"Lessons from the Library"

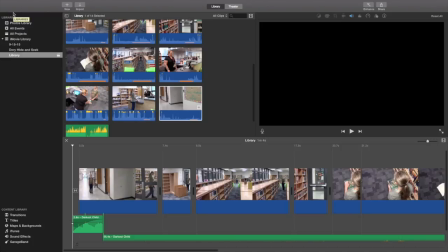What's up, Jefferson? I wanted to review what we did with the library movie and talk about what we should have learned from it, what we need to apply when we make our own movies at home. So let's take a look at it and chat as we go.
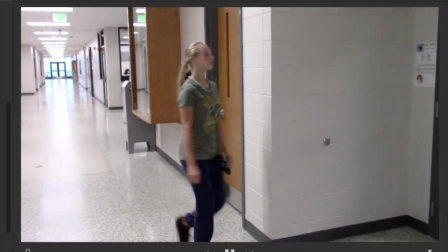Now with your opening shot, we see Jordan walk through the door.
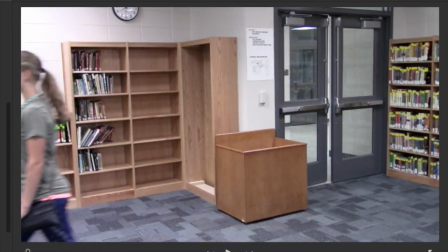As soon as she's through the door, we cut to the inside. Notice we want to match up where the door is in shot
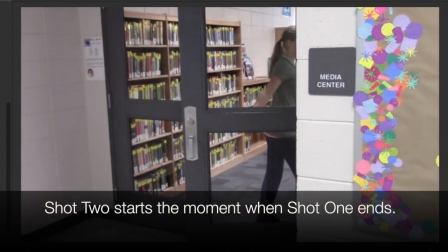one with shot two because it looks like it's a little bit maybe
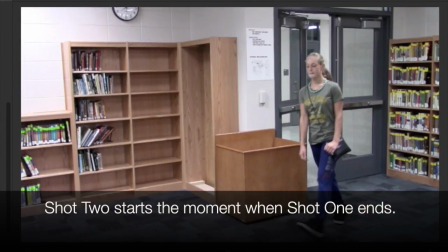like a third of the way open they've matched it up really well right here
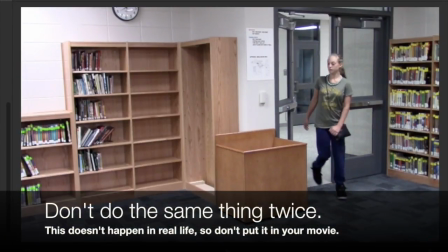what many of us do is we show her go through the door twice which
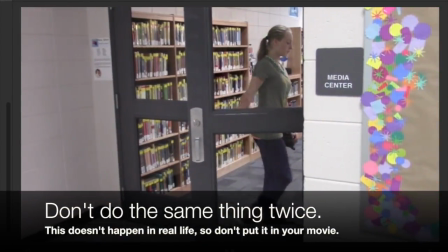isn't something we want to see walk through it once and then we see her walk through it again
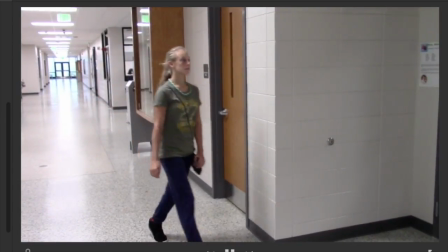so make sure that when you cut from one room to another
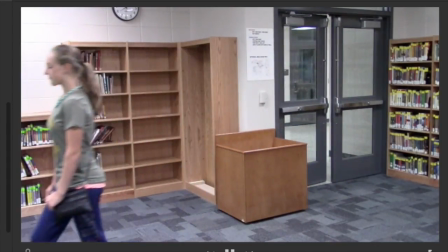start shot two at the exact spot where shot one ended.
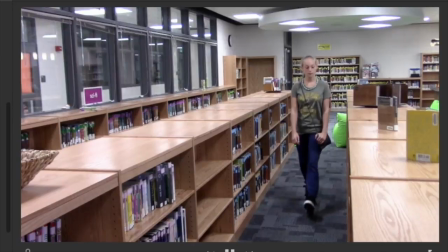Here we have her walking down the aisles. Notice that editing is really tight. When I say shots, it'd be as short as possible.
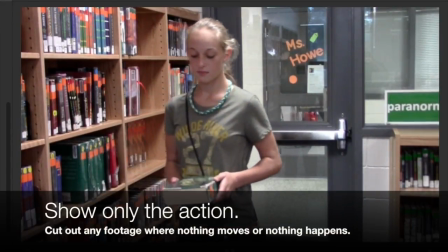As soon as she leaves, we cut to the next shot. And we don't have her standing around in between pictures.
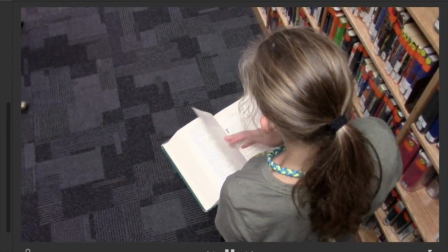She picks up the book, we cut to the next shot. She walks up to the bookcase, we cut to the next shot immediately.
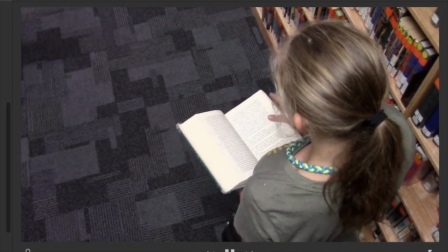This is the longest image in the entire movie where she leaves through the book and then she walks out.
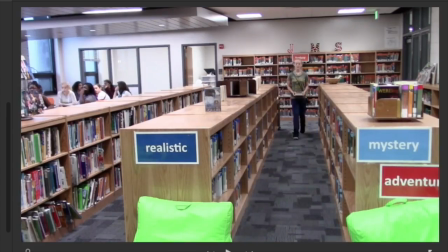As soon as she's gone, we cut to the next one. I would actually cut a little bit off.
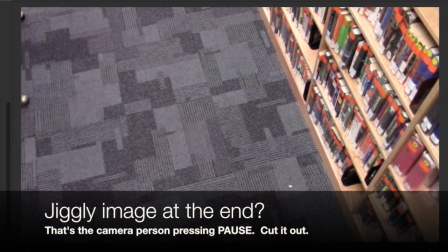You notice how the camera jiggles at the very end? Can you see it moving? I'm wiggling the mouse back and forth. That's me pressing the pause button. So anytime the picture moves at the very end,
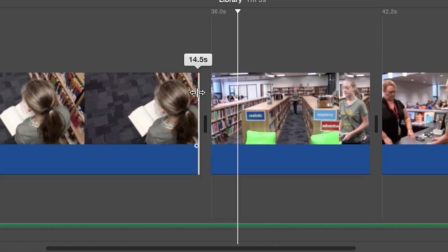you want to grab it and cut that out.
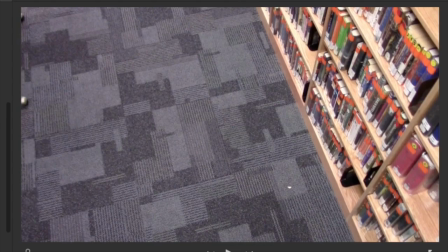So I'm going to wait until her foot just gets barely out of the image, and that's good.
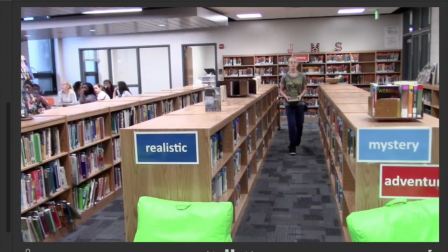Also notice, when we go from one picture to another, she's walking in the first shot, then she's walking in the second shot.
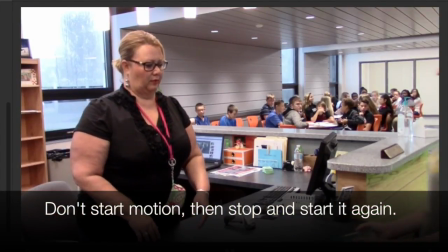If you start a movement, you want to carry it through to the next one. Look at how tightly this is edited.
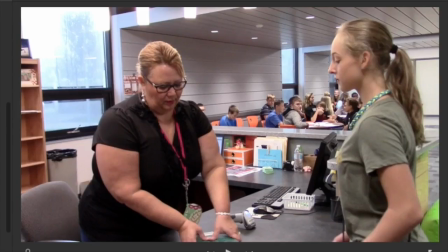I like this. Check out what happens at the end of this shot. Mrs. Birch has the book.
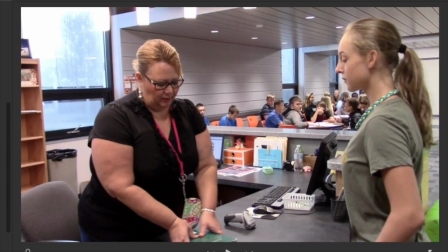She's pulling it towards herself. I'm scanning forward with my mouse, so it's kind of slow motion.
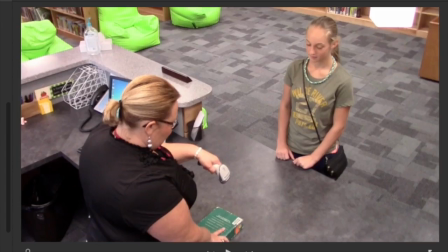But here, in the very next frame, she's got that scanner gun out. Now that was a continuity issue, probably my fault as the director.
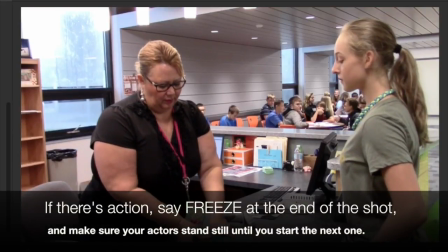You want to make sure that when the shot ends, you have people freeze while you set up the next shot so that when you move the camera,
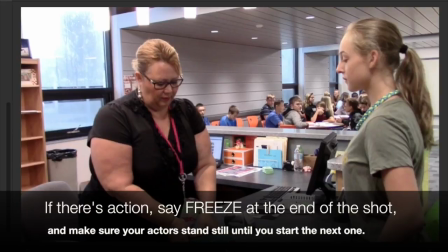they can be in the exact same spot when they start the next one. Otherwise, you'll see things magically appear in her hands that wasn't there just a second ago.
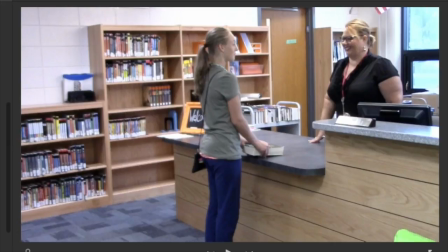The only other thing I'd change about this, check it out.
Woo!
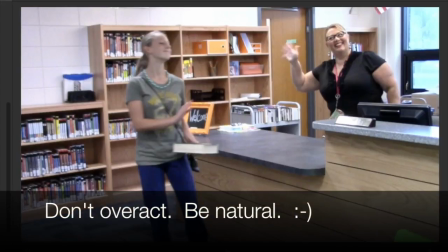Chill out a bit there, honey. Now remember acting is good, but don't overact quite so much because then you look kind of strange Which she is but so
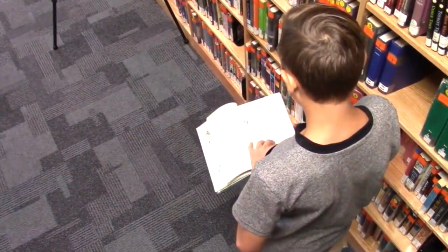am I so I can say that one more thing in the version We filmed later in the day with Steven.
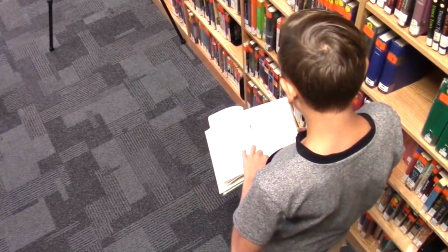You notice anything that I've left in this shot.
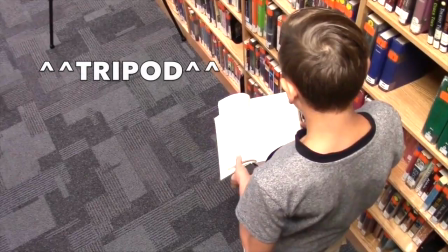Yeah, it's the tripod Remember how I took the camera off the tripod and I'm standing on a chair Shooting down
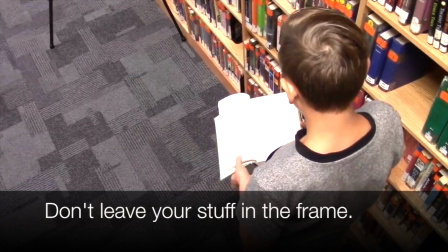on him make sure you don't leave your stuff in the frame or it makes you look kind of sloppy like I was here.
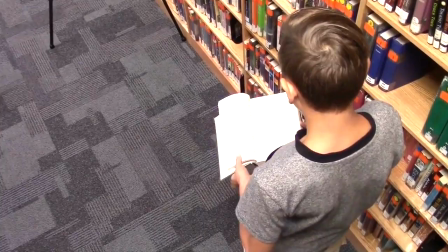But that's what I've got for the library movie. Really good stuff. I'm proud of your work on this. I'll see you later. Bye-bye.